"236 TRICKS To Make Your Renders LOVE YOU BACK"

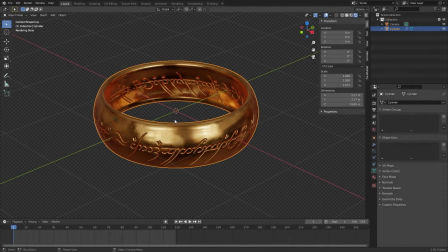(0:00)
So assuming you have short-term or maybe long-term memory, I'm not sure which one this qualifies as, you're gonna remember,
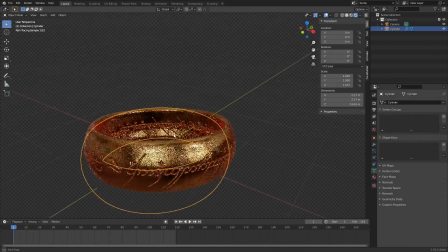(0:04)
we made this Lord of the Rings ring thing in the last tutorial, and not to pat myself on the back too much, because it might bruise myself, I don't want that. This is a pretty good-looking ring, right? It looks super realistic.
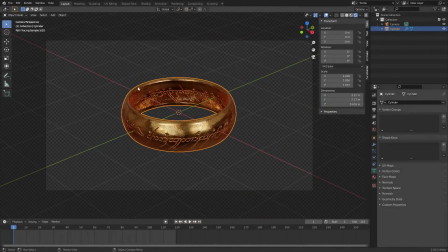(0:14)
However, if we were to take this project file as we left it and hit render,
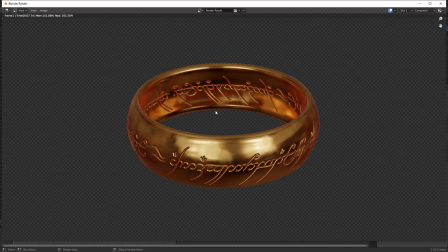(0:18)
you're gonna see it looks like this, which looks fine, but that is nowhere near as good as the render that I showed you last time,
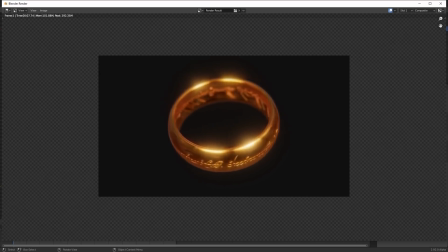(0:24)
where it's spinning, there's like a shallow depth of field and glow, and in general, it just looks dope as fuck.
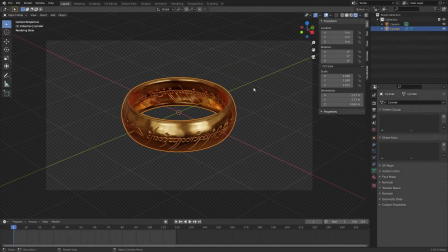(0:30)
So this tutorial is not about how to make the ring. We already talked about it. It's how to take something like this and make it look dope in the render, and you can apply this to a whole bunch of different stuff. So starting off with this project file that you either made or you got via Patreon or you have your own project, here's what we're gonna do.
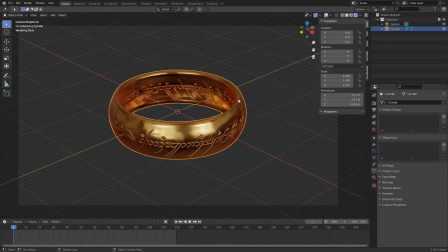(0:45)
First of all, we want to take this object and add a bit of rotation, animation, whatever you want to call it, okay?
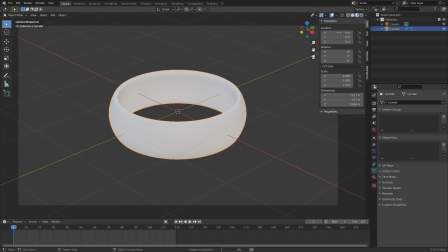(0:51)
To do this, I'm gonna go to look dev mode just so we can see what we're doing super clearly without any lag.
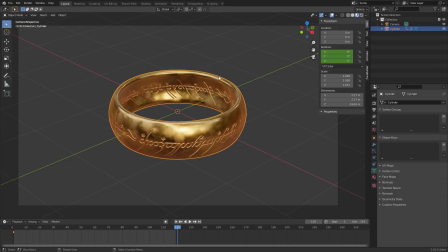(0:56)
I'm gonna keyframe the rotation on frame one. On frame 120 I decided, and I trimmed this to 119 since we're gonna make this seamless, but point is, on frame 120, your last frame, I'm just gonna make this 360 degrees on the z-axis,
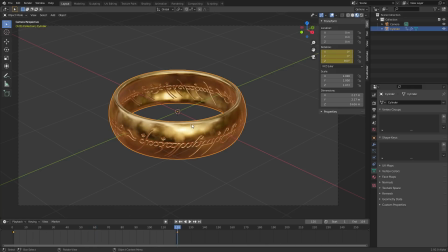(1:10)
so now it's rotating, just like that, and then we also want it to be on a axis, so you can just rotate it like this. 25 degrees is fine, any other number is also fine. Fun fact, Earth's rotation is 23 and a half degrees on its axis.
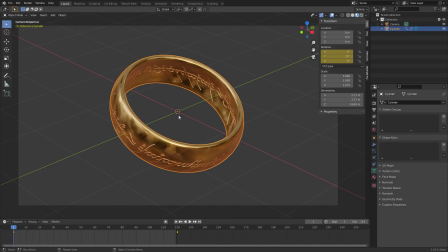(1:25)
If you want something like that, you could do it like that. So 25 degrees on the first and the last keyframe, so it stays like that, and it's rotating.
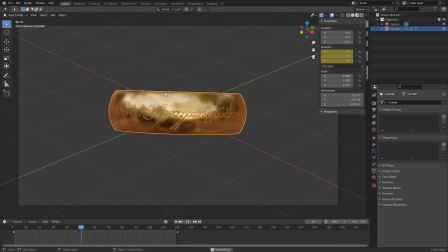(1:33)
However, you're gonna notice that the interpolation's really weird. It's speeding up and slowing down, and that's just strange, right? To fix this, you take these keyframes, you select all of them, so A, and then you hit T for interpolation.
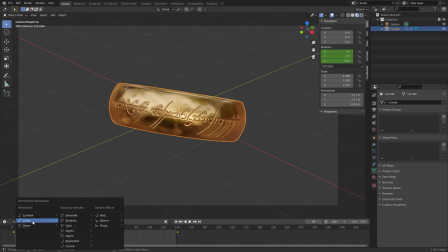(1:45)
I don't know why it's T, but that's just the way it is. Deal with it. You hit T, you set this to linear, and then it's gonna have a linear or constant speed, okay? And this is what's gonna make it look like it's spinning forever.
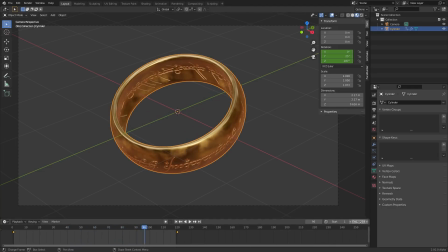(1:56)
Again, we made the frame on 120, even though it ends at 119, because otherwise frame 120, the last one, and the first one would look identical, right?
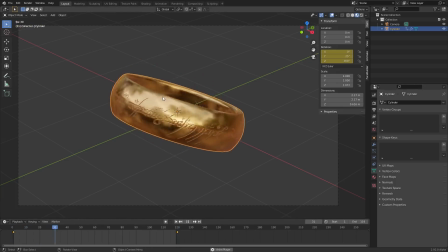(2:04)
So it would look like it's stuttering a frame. So there we go. Now we have the rotation part of this down with linear interpolation.
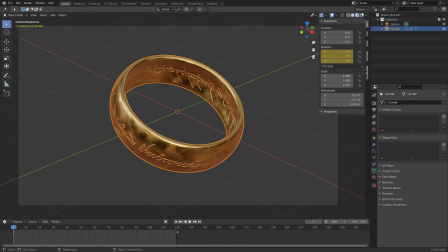(2:11)
Next is shallow depth of field, and this is really going to sell the effect, especially if you have a small object like a ring.
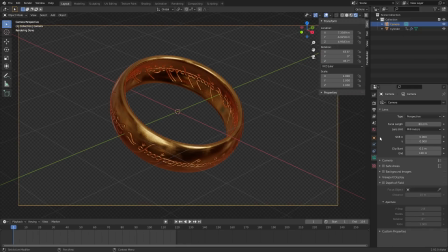(2:16)
To do this, you're going to select your camera, and I know all this is simple stuff, but really it adds together, believe me. You take your camera, you enable depth of field, and this is like your camera properties in real life.
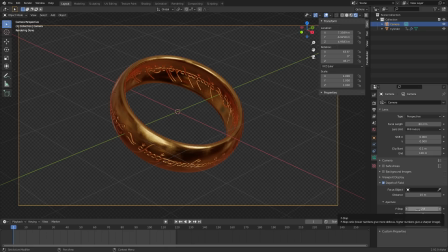(2:28)
F-stop is basically saying what is the range of this depth of field in some sense, so a small number is going to have a super shallow depth of field, just like that, and a big number, almost everything's going to be in focus. I'm going to start with something like one, so some stuff's in and out of focus, maybe even a half, and we need to set our focal distance.
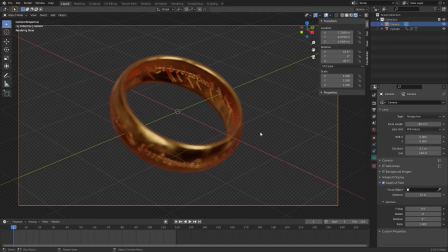(2:46)
In other words, where is the focal plane, what is in focus? We need to set this to the front of the ring.
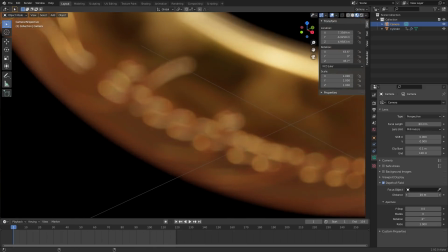(2:50)
Again, go to look dev mode so we can do this fast, and you just start dragging this number in the direction that makes everything in focus, just like that.
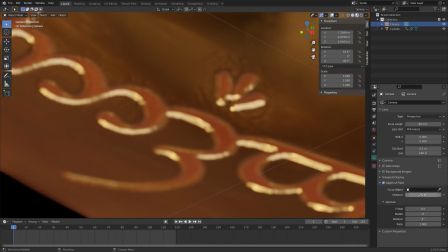(2:58)
And then we want to zoom in and make this number super precise until it's like perfectly sharp and then stops blurring.
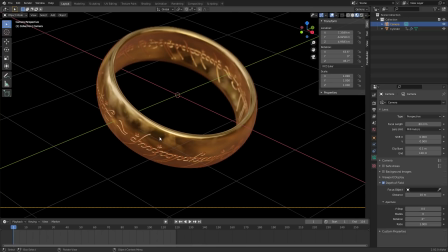(3:05)
So something like this, okay? In other words, our front of the ring is in focus, the back of it isn't, and when we go to this, you can kind of see that.
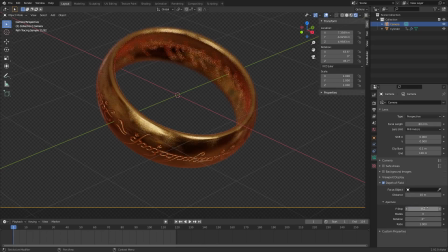(3:12)
This is in focus, this isn't, and then at this point, we can just make this effect more intense, making sure that the focal plane stays in the same spot.
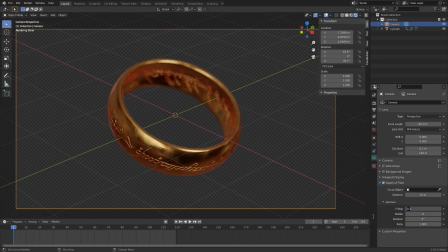(3:19)
In fact, that is guaranteed. How much you want to do this is dependent on you. I like to go a bit crazy with it, but 0.2, 0.3 seems to be good for me. Okay, cool. So now we have the spinning, we have the depth of field, and now finally what's going to make it look sick is the compositing.
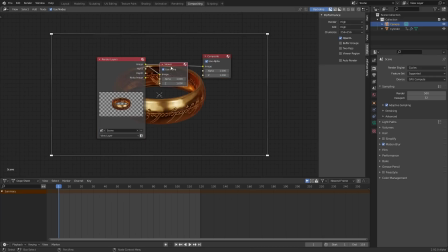(3:36)
Before we do any compositing, right, with the nodes and stuff like this, you're going to notice even if we connect a viewer, it's only going to load in the last render that I talked about before. It's not going to update, right? To have this update, just go to whatever frame you want. For me, that's going to be frame one, although you could go to whatever frame. Go to that frame, and then we're going to re-render with F12.
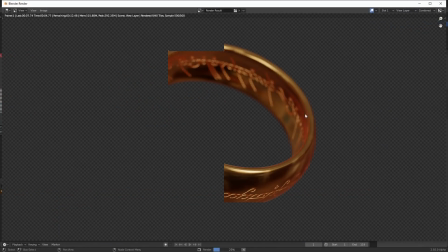(3:54)
Again, you don't need to, you know, I don't know why I'm saying again as if I've already told you this, but your sample count doesn't matter too much while doing compositing. You just want to get a rough look for, a rough feel for what it looks for, and then you can always up the sample count later, okay?